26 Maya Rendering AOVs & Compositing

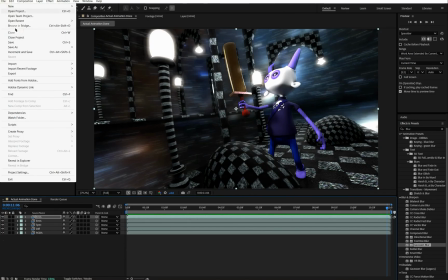Now we've got another layer to come in. So I'm going to import file.
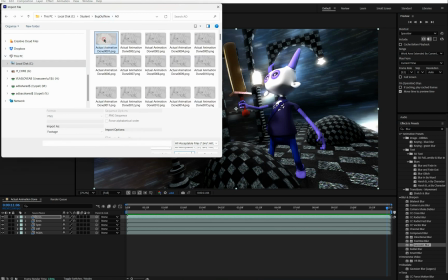Just remember that we've got ambient occlusion as well, which are these guys. So ambient occlusion.
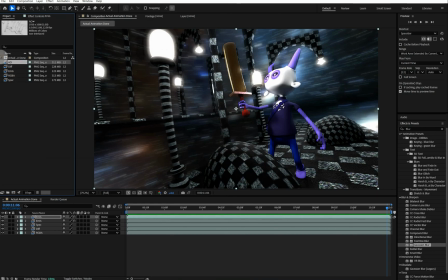I'm going to go AO and return, I'm going to get that and then stick that on top.
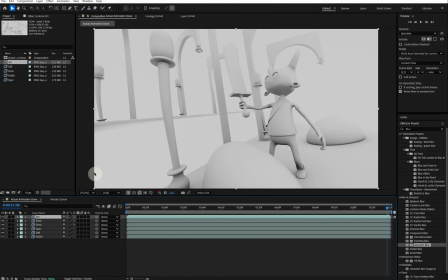Yep. So ambient occlusion is sometimes called a dirt pass. You can see this sort of like line where you might assume dirt might accrue, but actually it's a proximity shader.
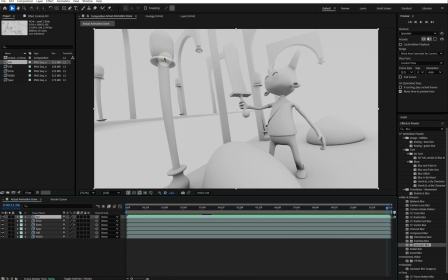It says if something's close together, I'll put a shadow there or a darker area. So the closer something is together, the more that there is a shadow in there. And so that one, you can add it in and it'll just enhance the shadows,
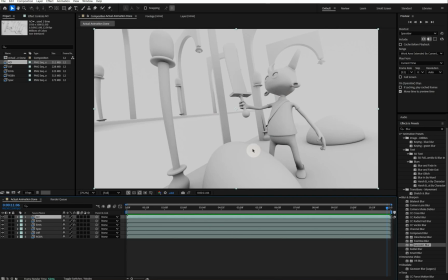and it gives it punches the 3D-ness of everything out a little bit.
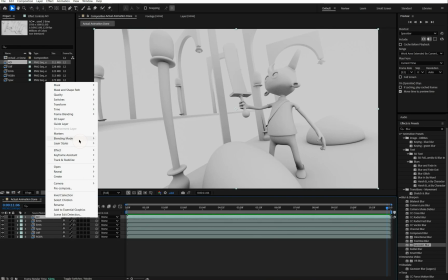So I'm going to right click. It's not an add. This one goes in as a multiply.
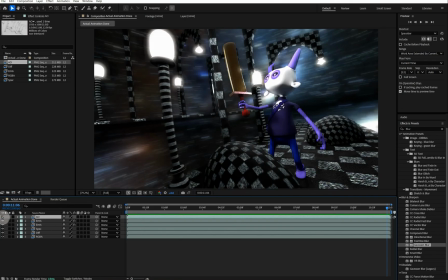Okay, and then it just makes it. So if I take it out, and then you can see it darkens everything down, but it makes everything sort of rounder,
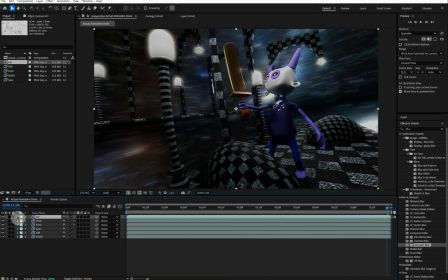which is quite nice, but it's probably too dark. So now I can go and do two things with it.
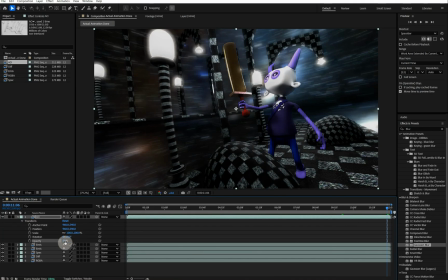You can either bring that down to 50, which will allow the scene to punch back up, but it'll still have that 3D-ness on it. Or you could leave it in at its full value and then put an adjustment layer on top and then brighten the whole thing up with an adjustment layer. Either works. But you might get slightly more of the effect from the AO if you did it with an adjustment layer.
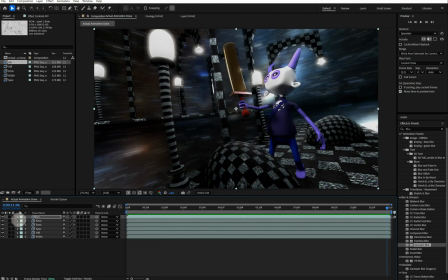But I'm going to leave it like that, which is great. So now I can go
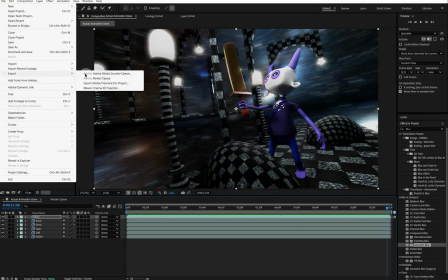File, Export, Add some Media Encoder Cube, and wait for it to open.
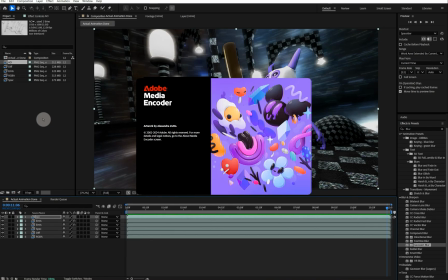And so you have two choices with the export. You can either, if you're in the middle of making a bigger film, you would export it as an image sequence, so it could be then
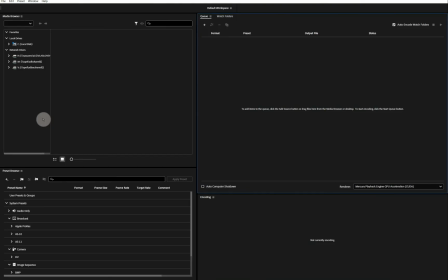act as an uncompressed sequence of images and be pulled into a video editor, so you wouldn't get any compression errors, so you could go back out as PNG sequences or EXRs. But for us, what we're doing is just we're making this little film, this little sequence, so we can export it directly as a H.264, which is there.
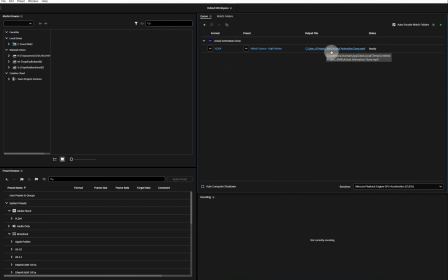Actual animation done is there, but we're going to put it somewhere else.
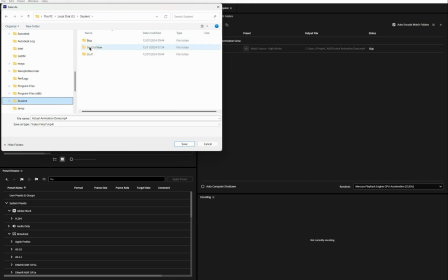Actually, let's just do it at the top here. So bug it out now. So that's where it came from. I suppose we could put it in there.
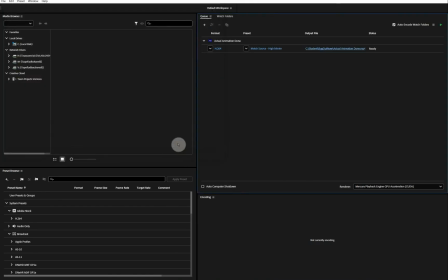So MP4, save, press the little green arrow to make it do it. It thinks about it. I'll speed this up in the video. Let's go find it.
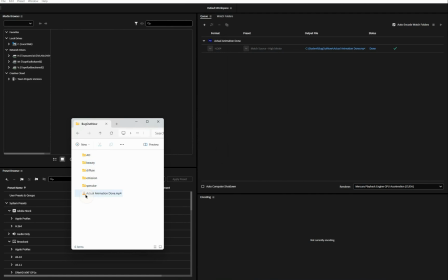So there's our folder, and underneath our passes is actual animation done.
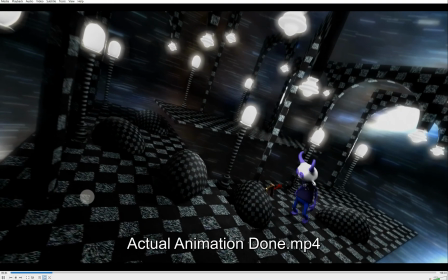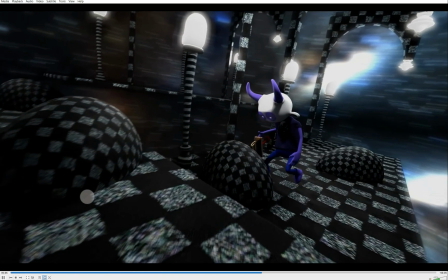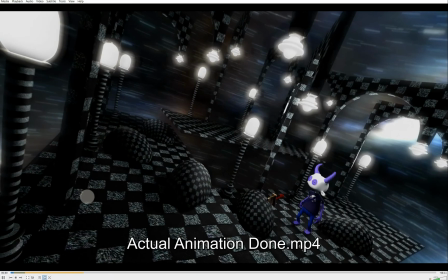That is our composited sequence. Woohoo! There you go.
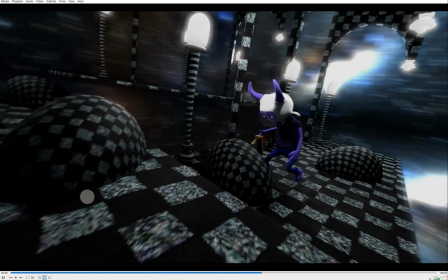All we can do is post it on social media and send your mum a link and say, look, mum, this is what I did.
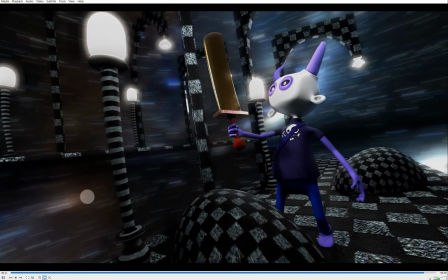I think we're finished.